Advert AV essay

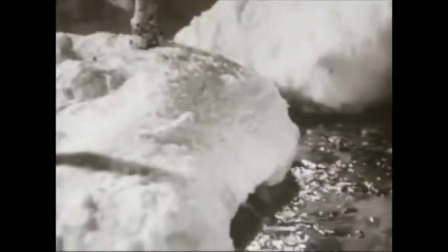0s
An advert is a piece of paid-for communication which has two main purposes: to inform and to persuade.
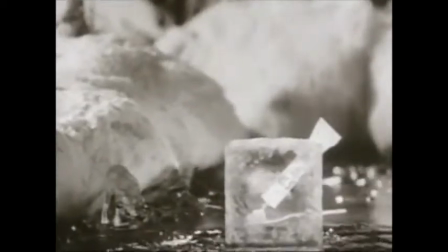8s
For example, the first British advert ever broadcast was for Gibbs SR.
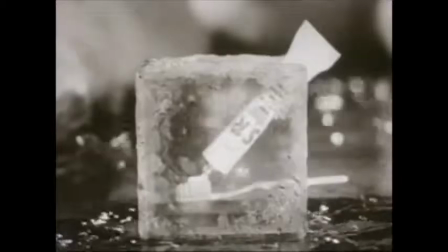14s
Adverts are designed to persuade an audience to buy the product.
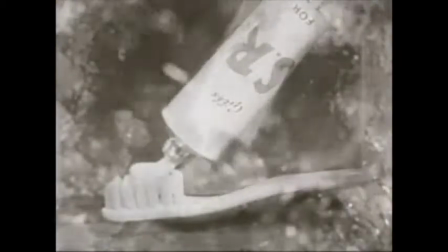18s
They are paid-for communication, so this means that someone will want you to buy the product they're advertising.
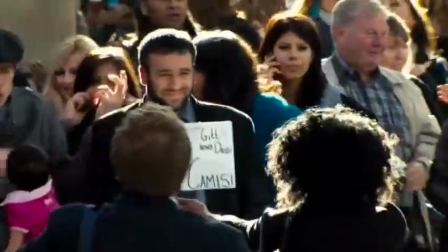24s
They usually advertise things like products, services, films, or brand.
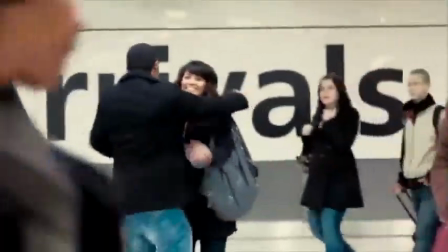31s
And they can be advertised on many different platforms.
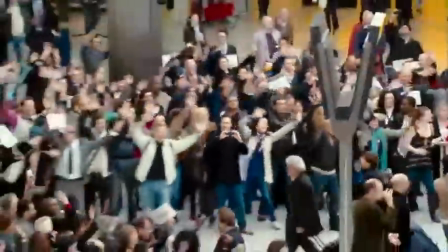35s
For example, TV, billboards, magazines, buses, bus shelters, and websites.
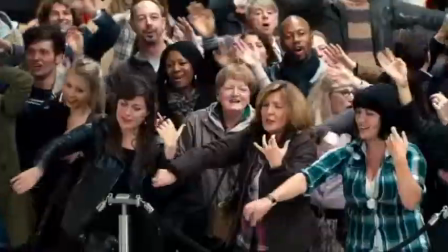41s
Adverts are to create awareness for a product. This is so people know of the product and are persuaded to buy it.
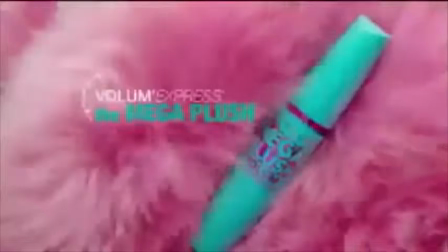50s
Other reasons could be to reassure existing customers of quality,
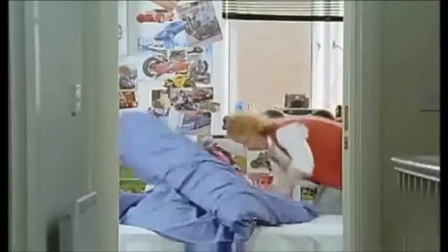57s
so they know they are still buying the best products. Could also be to reassure the trade and sales force the best product,
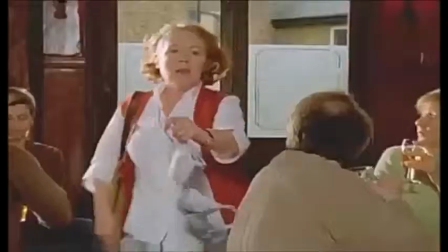65s
or maybe to get a bigger share of it and do better than their competitors.
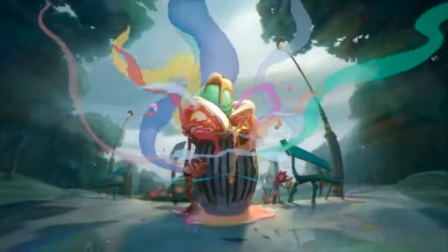71s
There are different forms of advertising. This would have been because adverts will steal things from other forms of media.
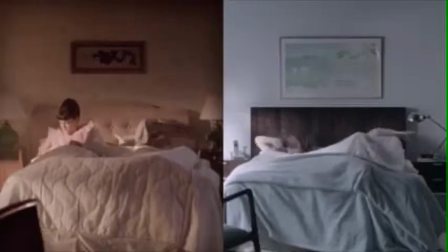79s
An example of a realist advert is the Coca-Cola Grandpa advert.
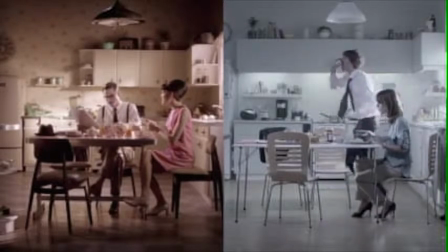85s
It fits the formula of a realist advert because there are things that would happen in the adverts that will happen to most people in everyday lives.
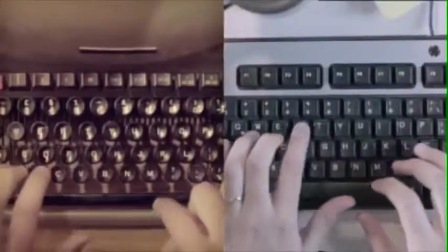93s
It also shows the life of the granddad and how calm and relaxing it was, which is what most people want of their lives, really.
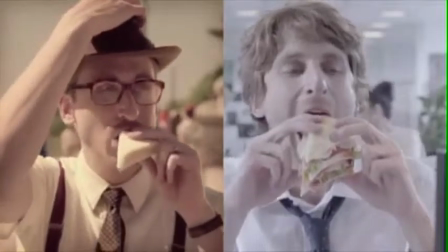102s
And Coca-Cola's advert is saying that when you buy Coca-Cola, you will have a calm and relaxing lifestyle, like the man's granddad. An example of an anti-realist advert is the Evian Roller Babies advert.
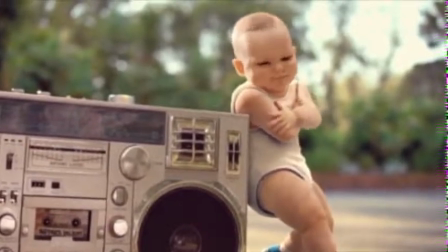118s
This is because babies can't do these things. However, it's effective because it's weird and funny.
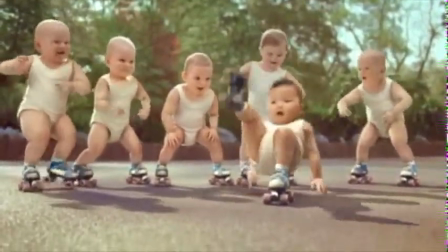126s
This will make people talk about it and remember the brand attached to it because it was so weird.
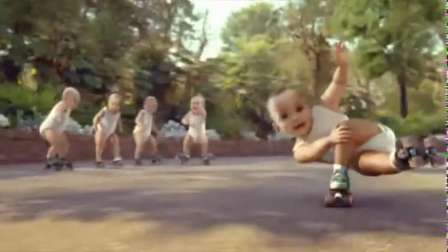133s
This could also make some people believe that Evian water is so good for you
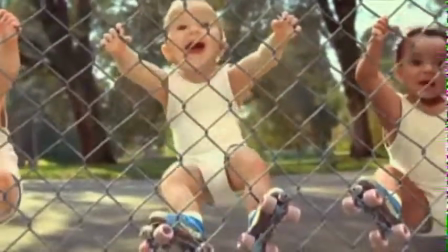138s
that it could make a baby able to ride roller skates and do that sort of thing.
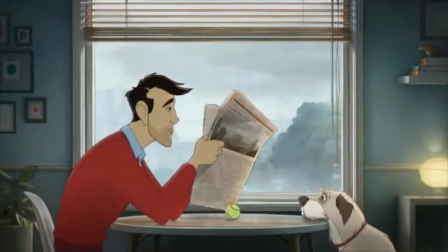143s
An example of an animated advert is the Coca-Cola animated short.
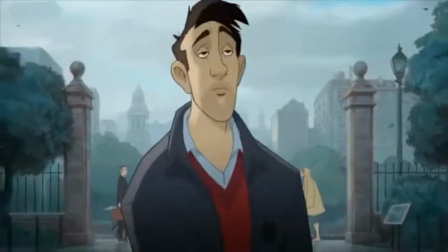151s
This is an animated, very similar to Disney films and films of that time.
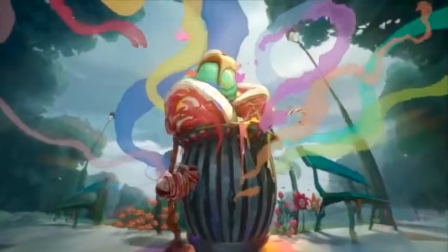158s
This is both to attract a child audience and adult audience.
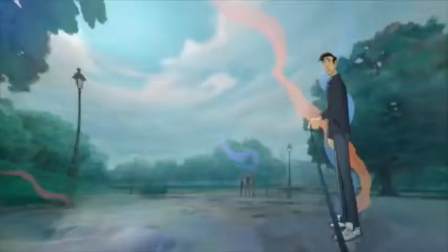164s
It appeals to the children because it has a fun and
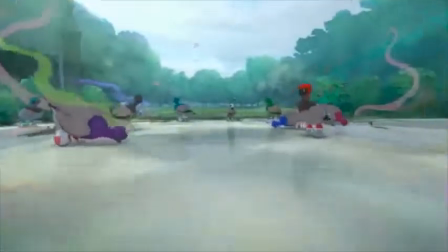170s
friendly look and feel to the advert that easily appeal to children.
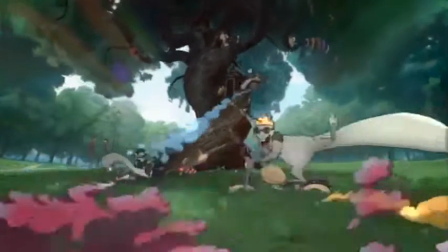175s
However, it'll appeal to the adults because of the nostalgia they will feel while watching the advert,
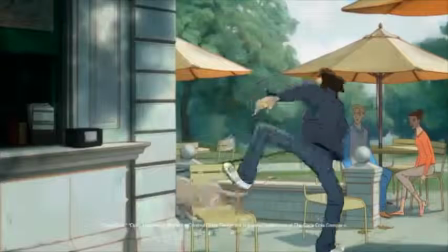183s
because it'll be very reminiscent of Disney films that they watched growing up.
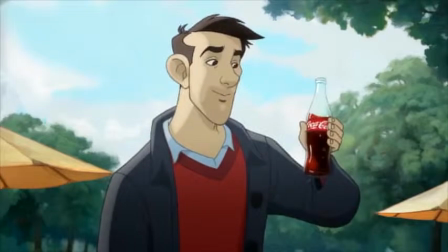187s
This will attach that positive feeling of nostalgia to the product, and in turn when they see it they'll think of their childhood.
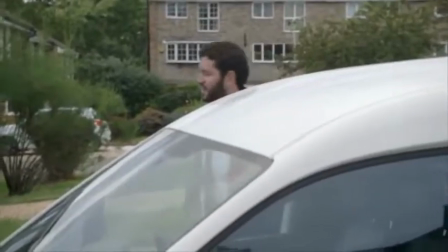195s
An example of an advert that is similar to a documentary is Marmite rehoming advert.
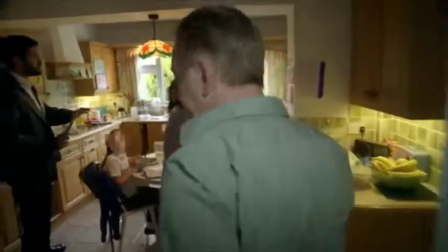204s
This advert is filmed using the conventions of a documentary, and even goes as far as to blur the faces of some people.
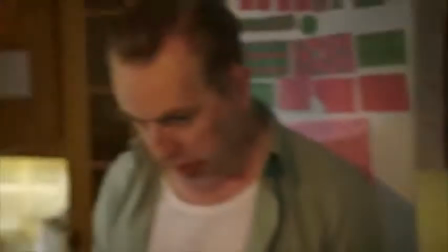211s
However, they also blurred the face of a dog. So this is obviously also a parody.
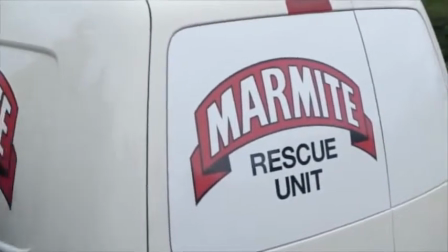218s
They would have done this because it's humorous, and that goes well with most adverts.
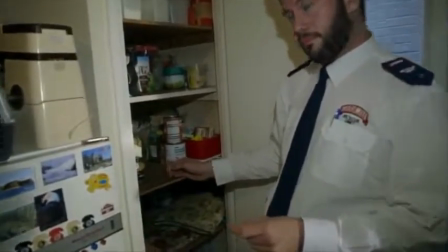226s
It'll attach a positive emotion to the product.
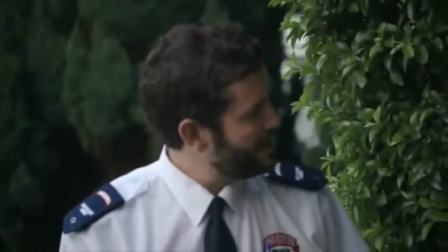231s
The humour also works well because of the very serious nature of the documentaries it's taking the mick out of.
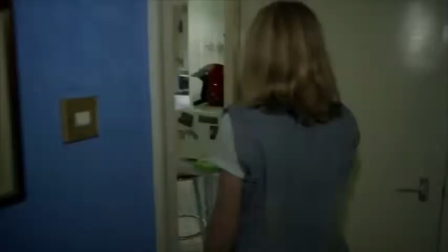238s
These adverts usually extremely serious.
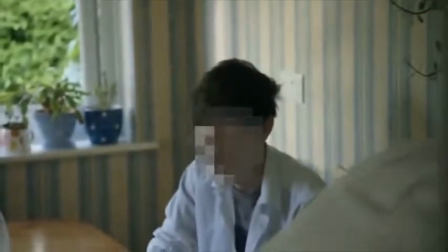241s
This contrast would cause people to talk about the product more and generate publicity for the brand.
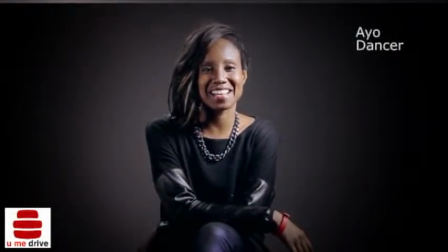248s
An example of a talking heads advert is the advert for the You-Me Drive. This is effective because it shows people's opinions on the products directly to the audience.
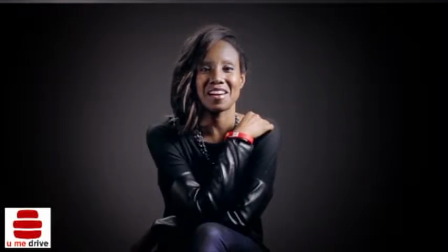263s
Also, the way it's filmed focuses on their head and upper torso, and it makes the audience feel like they're actually having a conversation with the person that's being filmed. Then be more likely to trust the person's opinion and
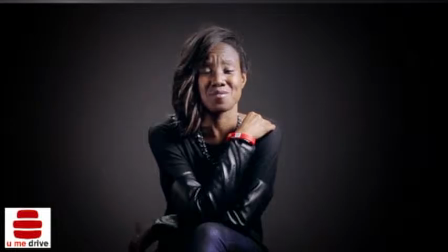278s
actually listen to it because of the language that they use, which is very colloquial.
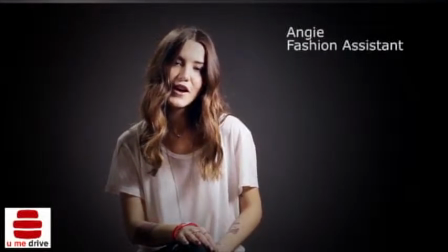285s
They would value the opinion more because of this, as if it was a friend's opinion telling them. This will make people want to buy the product because when they see the product, they'll think that it was
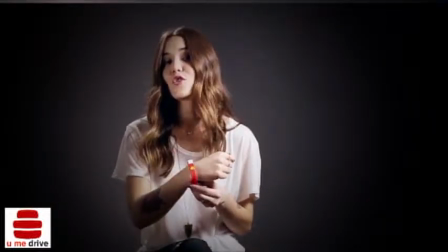300s
They'll think of it well because of the people in the advert's opinions. An example of a standalone advert is the Cadbury's Gorilla advert.
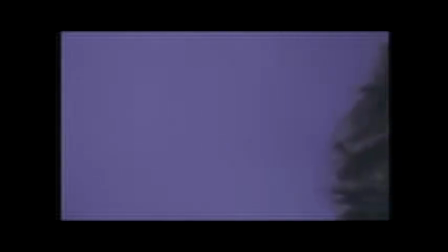308s
This is standalone because it was only shown once for about 6 months. And because the advert is humorous and really weird,
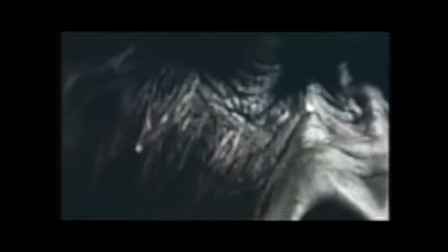315s
it'll make people talk about it because it's strange and very different to any other advert that was shown then.
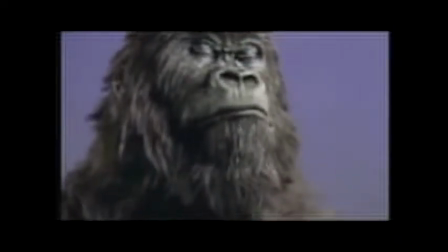322s
The fact that it didn't show the product until the very end was very strange for then.
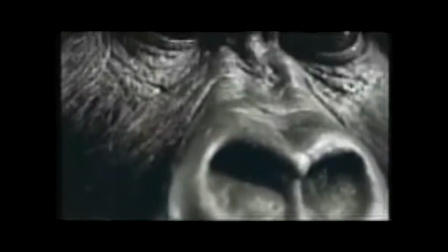327s
It was different. Because of this, people did talk about it a lot.
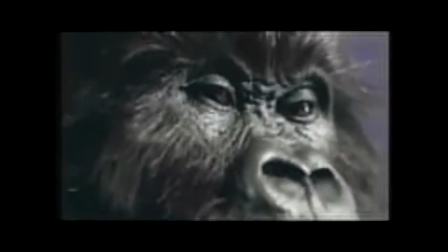332s
And its sudden disappearance as well equally create conversation and in turn publicity.
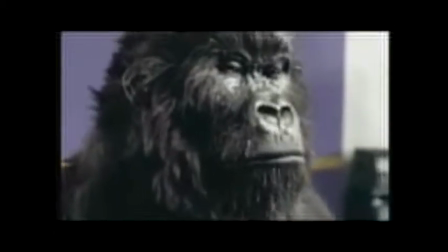338s
Even after the advert's been showing, people will still be talking about the brand and the product because of that advert.
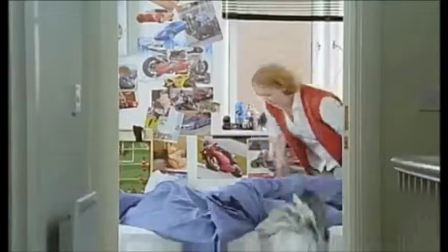345s
An example of a series advert is the Daz Cleaner Close adverts.
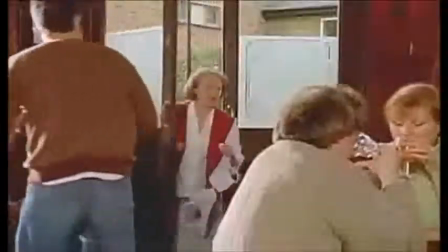349s
These are filmed with the conventions of soaps, even with each of the adverts ending in a cliffhanger, similar to most episodes of soaps.
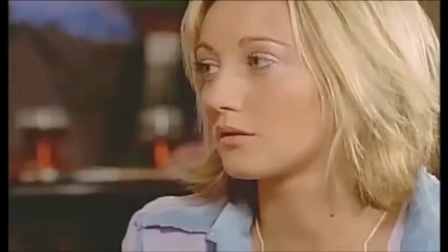357s
They even got actors who were in soaps.
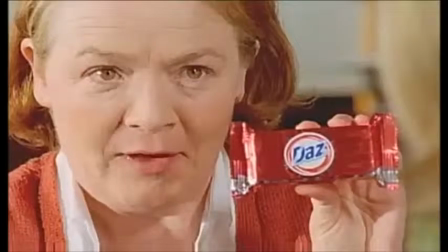361s
This will mean that people can easily recognize the actors and understand the themes much quicker because of the actors in it.
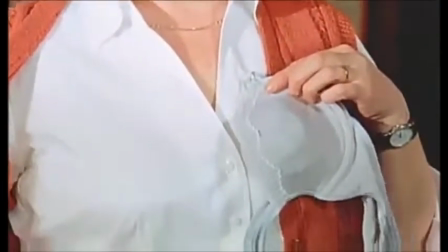369s
It's also aiming the people in the actors in the advert at their target audience,
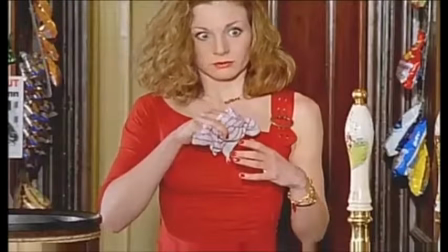373s
because their audience is who the soaps aim at as well, and it'll appeal to those sort of people.
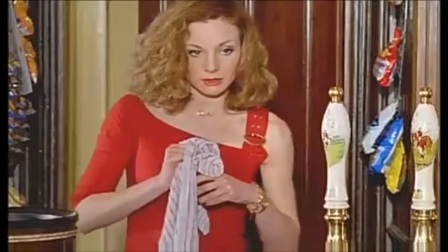379s
One of the reasons they would have chosen to make it similar to a soap, because of the people they're aiming that product at will watch those type of TV shows. And the adverts are part of an ongoing campaign with lots of adverts with a similar style,
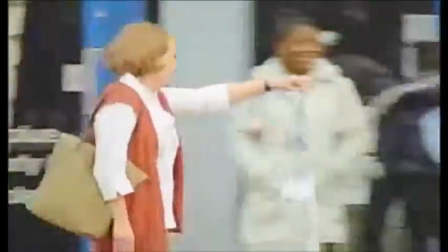395s
all set in the cleaner close, similar to soaps which seem to never end.
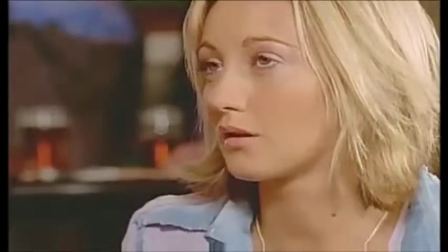401s
And each advert always has the same structure, which is the same structure as a soap, ending with a reveal and then a cliffhanger.
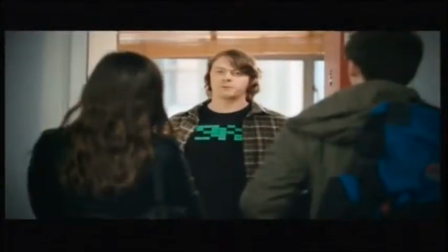410s
Series adverts could also have ongoing narratives. For example, the BT adverts that have been ongoing for a while now.
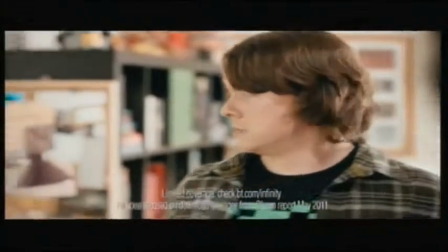417s
It follows a family, and then over time the boy moves out and is now living his friend at university. This is to symbolize that BT will always stay with you your whole life,
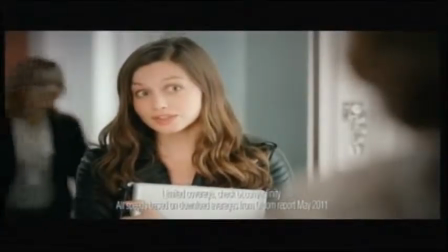425s
as if it was a family member, and that you can trust BT to not let you down when you need them.
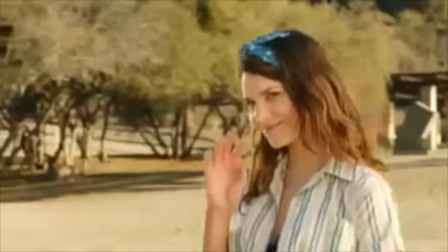431s
An example of a humorous advert is the Godzilla Snickers advert.
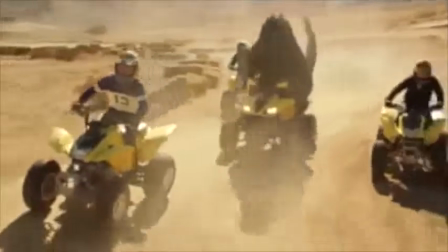435s
This advert has Godzilla doing things like ride quad bikes and playing ping pong, which is really out of place,
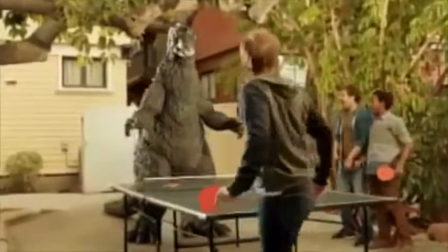442s
and that is why this advert is funny. Because you just don't see Godzilla ride a quad bike or play ping pong with some people.
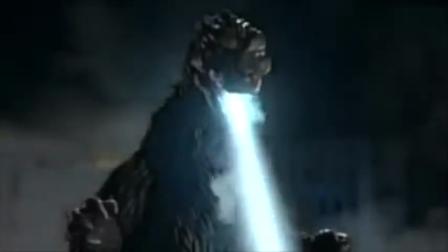453s
Having the advert be humorous is good because it'll attach a positive emotion to the company and the product.
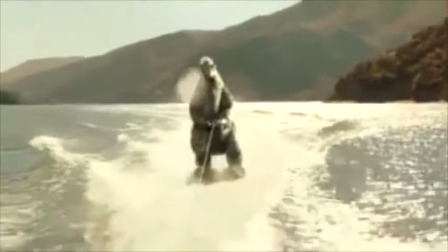462s
And when they're in the shops looking at the product, they'll think of the Godzilla on a quad bike.
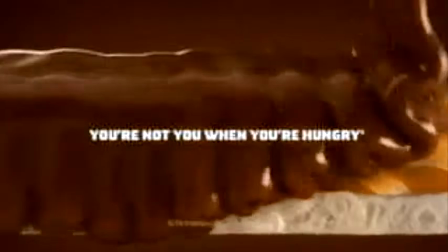468s
It'll make them happy. It'll make them more likely to buy the product.
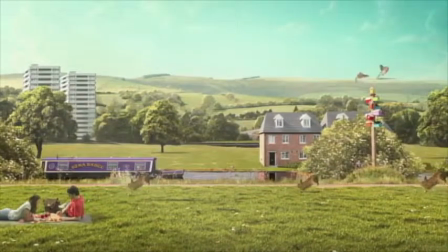475s
An example of a surreal advert is the Ribena. I don't know how to describe this advert.
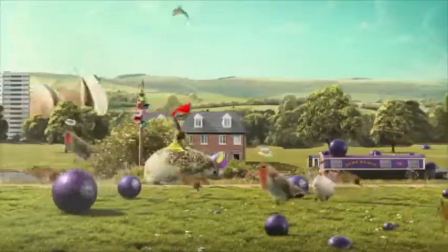486s
It's really strange and confusing to most people.